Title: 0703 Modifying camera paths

Because camera paths are generated with keyframes, you can take advantage of several different options inside of After Effects to improve them. We can add ease, we can add Bezier handles, all sorts of things to make this seem more natural.
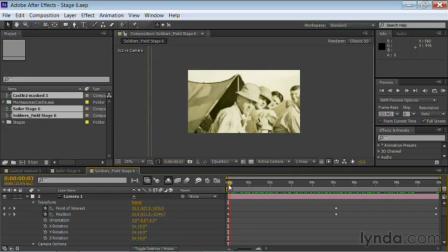Let's start with this first image here. And as I drag through, you see that there's 3 sets of keyframes.
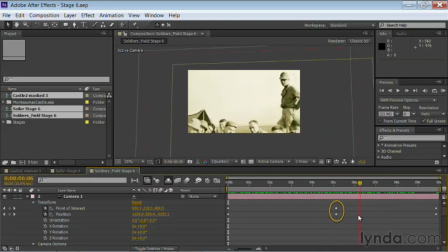This middle keyframe was randomly placed to add some motion and have this tilt up. Well, that's going to feel like a bit of a bump in a camera move because the smoothest way to make a curved line is just 2 points.
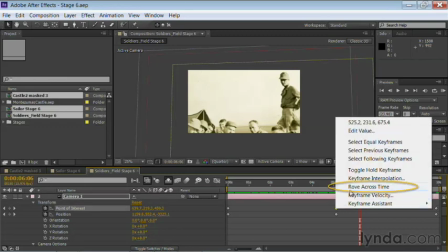If I right-click on this keyframe, I could tell it to rove across time.
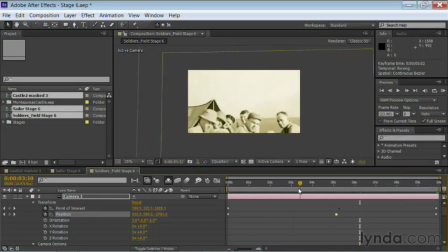And what that's going to do is naturally determine where that keyframe should be placed so it doesn't feel like a bump in the camera path. And that's important. It'll smooth out the motion. And as we continue to make additional adjustments, that works really well. For example, if I want to have a little resolution at the end of the shot, I could pull that in.
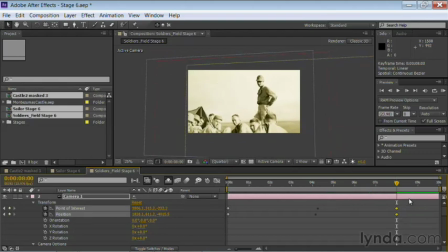And you see that we've got 2 seconds of pad at the end here, and the roving keyframes automatically adjusted.
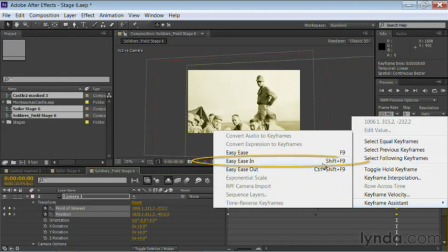I'm now going to right-click and choose Keyframe Assistant, Easy Ease In, and that will create a gradual stop.
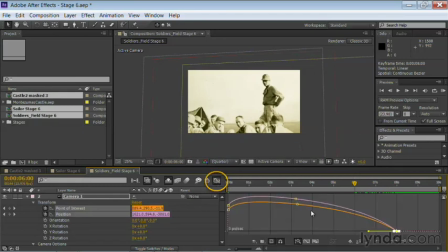If we look at the velocity here, you see it ramps down slowly. Similarly, we'll add a little bit of resistance up front, and we'll tell that to do an easy ease out. So looking at your velocity graph, you get a good idea of how this has nice natural motion.
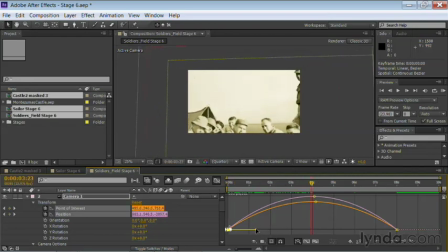And remember, you can always adjust the curve handle here to refine that.
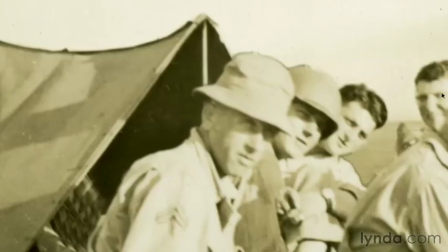And let's take a quick look. And it's doing the RAM preview.
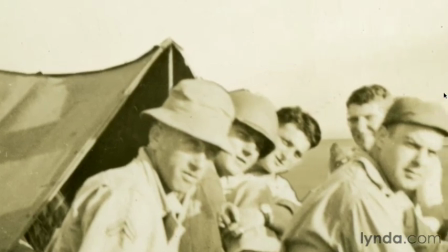Now, RAM previewing at full quality may take some time. If you want, you could drop that down to quarter or half for faster previews.
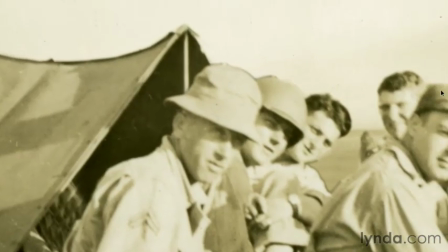Notice there I could just drop that down, and going to half quality gives me that real-time performance, in fact, faster than real-time,
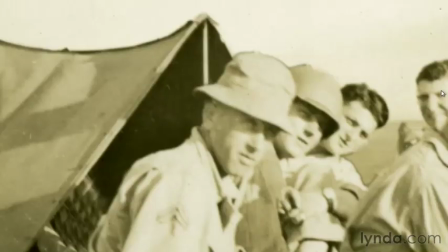and it makes it much more intuitive to design with.
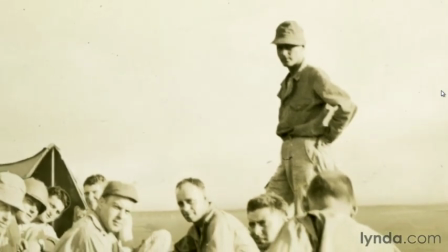That's working well, and we have a nice natural motion there, including a land with some pad and handles at the end.
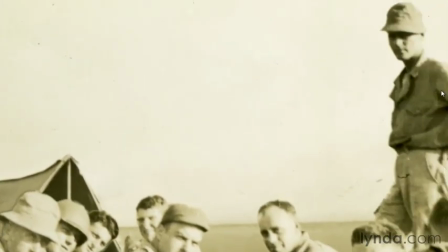And notice that really gradual start to the camera move. It doesn't feel too mechanical anymore.
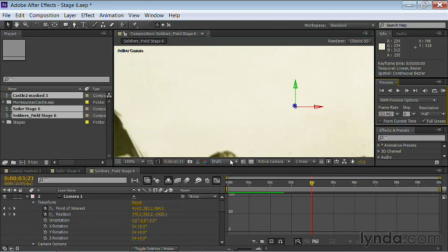It feels more fluid and organic. Let's go to the next comp, and I want to refine these a bit.
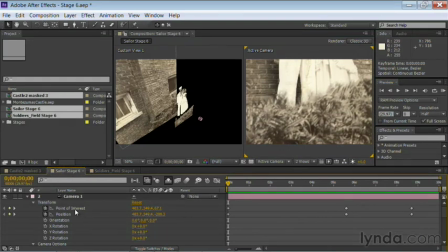Now, I'm going to take advantage of the move here. If I click on this, I could actually see the camera path.
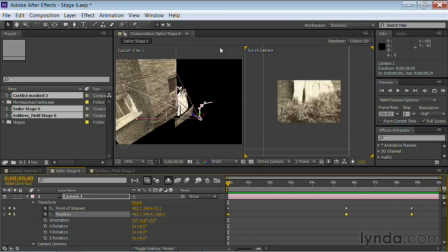And let's select this side and zoom in.
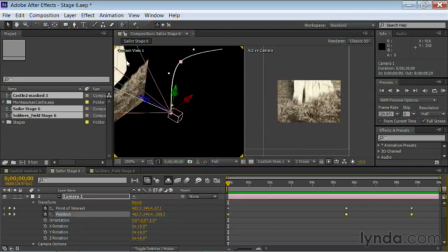Because there's the actual camera path there, you can use the Bezier tools. So I can convert this here and drag to round that out.
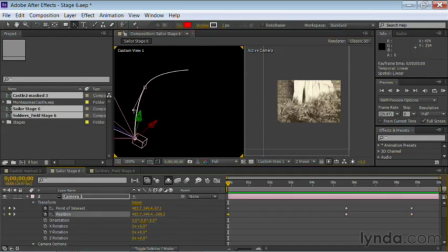Let's select the next keyframe. There it is. And I can create a nice smooth path. I'm just using JKL to move between keyframes. Click and drag.
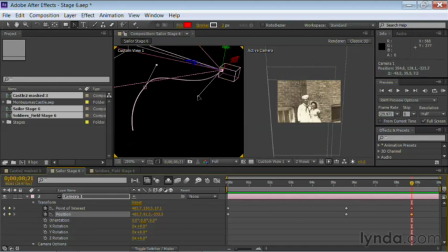And notice there, Beziers. I can even create an S shape to the curve. Now as we drag that through, you see the impact, and it makes it feel a little more like a handheld bobble there as the camera arcs around and swings back in.
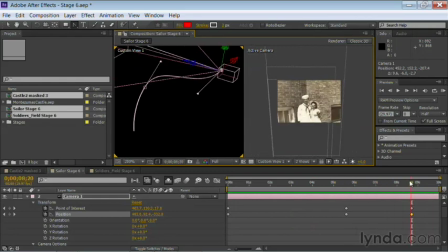That's really kind of cool. It's like taking the straight crane move and making it curved dolly track. There we go. And you could do that for other properties as well.
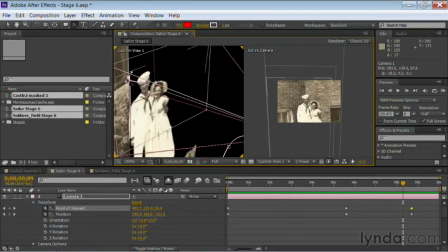There's the point of interest right there, and I could smooth that out in the middle there so it's a more gentle arc. Let's drag through, and you see that feels more natural as it rounds the curve and comes out.
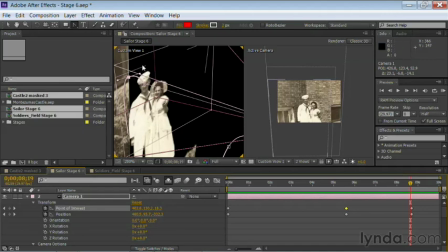So all of these camera paths with position and point of interest can have their Bezier handles adjusted, and you could do that right up here in the window.